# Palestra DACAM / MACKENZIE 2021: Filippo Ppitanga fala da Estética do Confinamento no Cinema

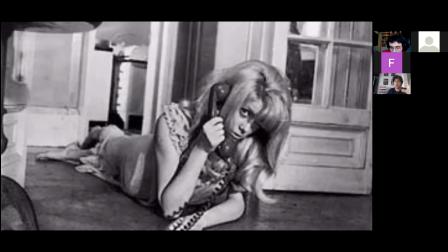27:44 Para poder aliviar e curar, purgar quem se sinta ofendido pela escolha ou ofendida pela escolha do Polanski, eu trouxe a Chantal, que mais do que tem propriedade cabedal e muito mais estofo para enriquecer a estética de filme de apartamento que a gente quer lidar aqui.
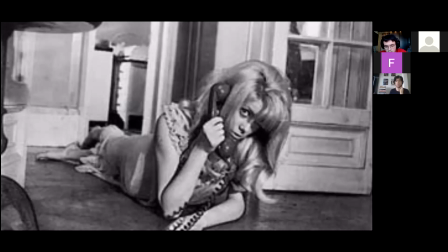28:03 Tá? Então a gente vai lidar com os dois. Vamos começar pelo Polanski, passar rapidinho? Vamos lá. Nada contra. Extremo diretor, esteta, plástico, incrível. Vamos começar. Esse daqui a maioria deve reconhecer, que essa daqui é a Catherine Deneuve, no filme Repulsa ao Sexo.
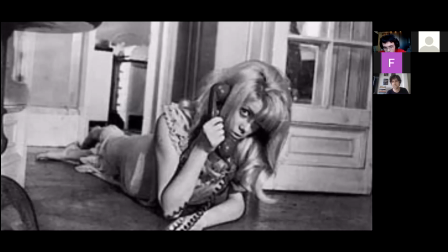28:19 Tentar lidar com essas quatro paredes e com o quanto esse confinamento pode enlouquecer era uma metáfora na época das questões dos direitos das mulheres. Pelo amor de Deus, não vem aqui alguém me dizer, olha, o Polanski estava à frente do seu tempo, mó feministão.
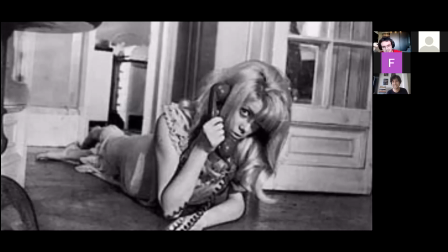28:35 Essa palavra não existe. Homem não é feministo, tá? Isso é um contrassenso, é um paradoxo. Não existe isso, tá? Então, assim, o homem pode ter empatia em relação a uma causa, tentar compreendê-la, exercer o poder de escuta, mas ele não é essa causa, porque ele não tem essa identidade, ele não pode representá-la.
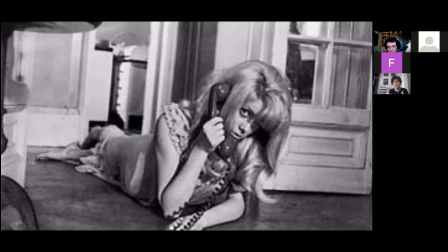28:54 Ele pode estar lá do lado, colaborando. E façam isso, pelo amor de Deus. Mas você não pode representar essa causa, tá? Ela não é sua, você não é ela. É, aliados são úteis. Então, assim, ele faz uma metáfora sobre como naquele momento histórico, né, que vem desde a década de 50,
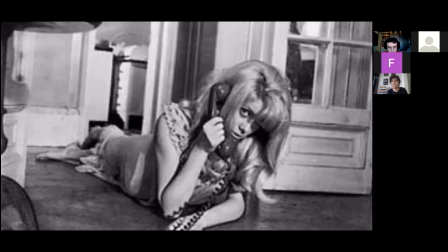29:13 vendendo um American Way of Life, uma família perfeita, que as mulheres que foram trabalhar na Segunda Guerra Mundial, quando os homens foram para a guerra, foi exigido que elas voltassem para casa, para não era visto como
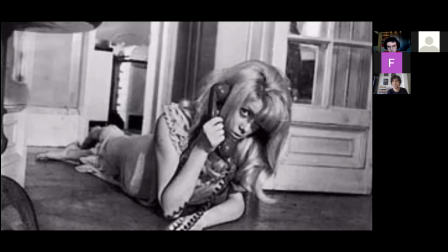29:30 anticivil, anticivilitório, você tirar trabalho dos homens que voltavam da guerra. Absurdo isso, né? Tipo, nossa, que mentalidade absurda. Isso, quem quiser, veja o seriado Mad Men, da HBO, que vai também falar muito sobre essas questões, e como muitas propagandas colocavam,
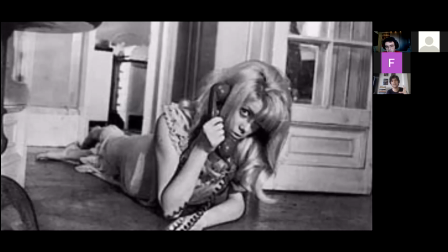29:50 publicidades, colocavam as mulheres na cozinha, na mesa de jantar, cozinhando, de avental, para reforçar um lugar de obediência, de subserviência, de ordem, de hierarquia, que era uma estética, era uma questão, não era só social, era vendido numa estética, tanto que tinham publicidades, eram campanhas publicitárias.
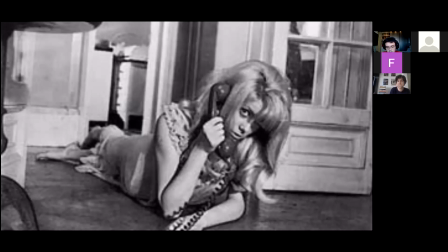30:09 Então, é evidente que a estética, a palavra estética envolve ética. Então, também era uma decisão ética fazer esse tipo de afunilamento, de estreitamento de comportamento social. E essa mulher, ela vai passar por um colapso, né?
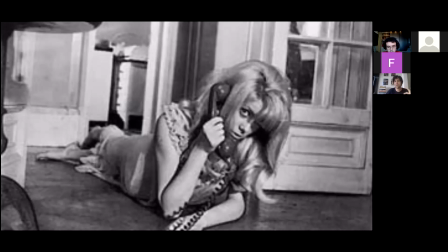30:24 Uma catarse, que vai colocar as neuroses da sociedade encarcerando ela em casa. Então, o nome Repulsa ao Sexo,
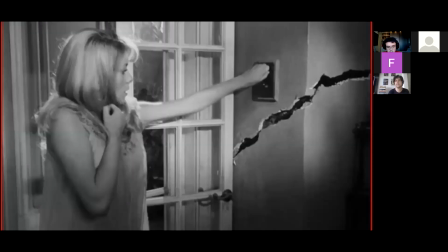30:37 a manifestação física que vai começar a rachar as paredes,
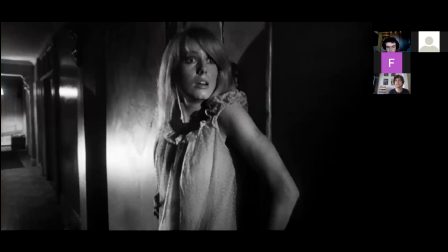30:42 vai começar a persegui-la nas sombras e literalmente vai,
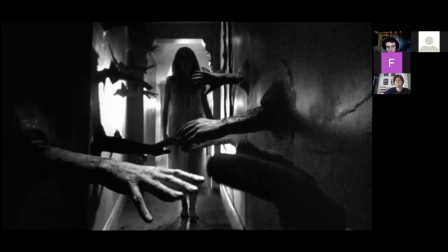30:46 inclusive, tirar braços de dentro dessas paredes, é uma estética que estava falando sobre esse cerceamento de uma identidade feminina. O Polanski, ele entendeu, não é que ele estava atinado a essas questões necessariamente, mas ele entendeu que era uma pauta urgente daquele momento histórico.
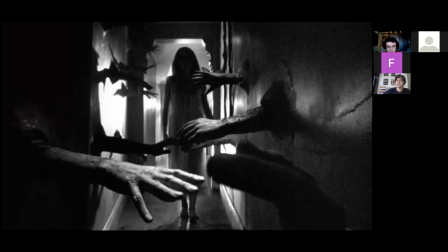31:04 Isso ele entendeu. E ele verteu em imagens, tanto que vocês vejam, não tem mão feminina aí. Apesar de que poderia até haver uma crítica, né, uma construção estética do próprio...
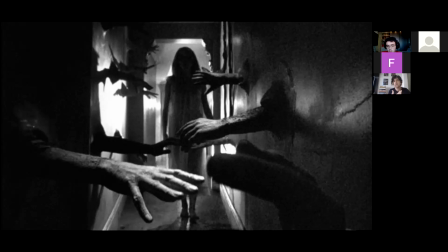31:17 da competitividade entre as mulheres, que também é uma outra questão que o universo patriarcal sempre impôs à identidade feminina. Então, até poderiam ter mãos femininas aí, mas a crítica é outra. São mãos masculinas por causa de uma sociedade patriarcal que afunila e estreita as possibilidades de escolha dela.
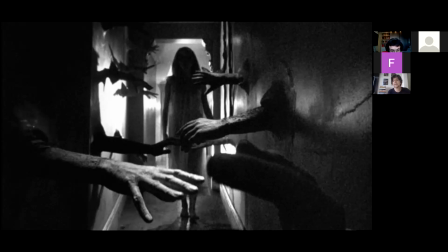31:36 Então, não é à toa que ela tem essa ojeriza, esse horror.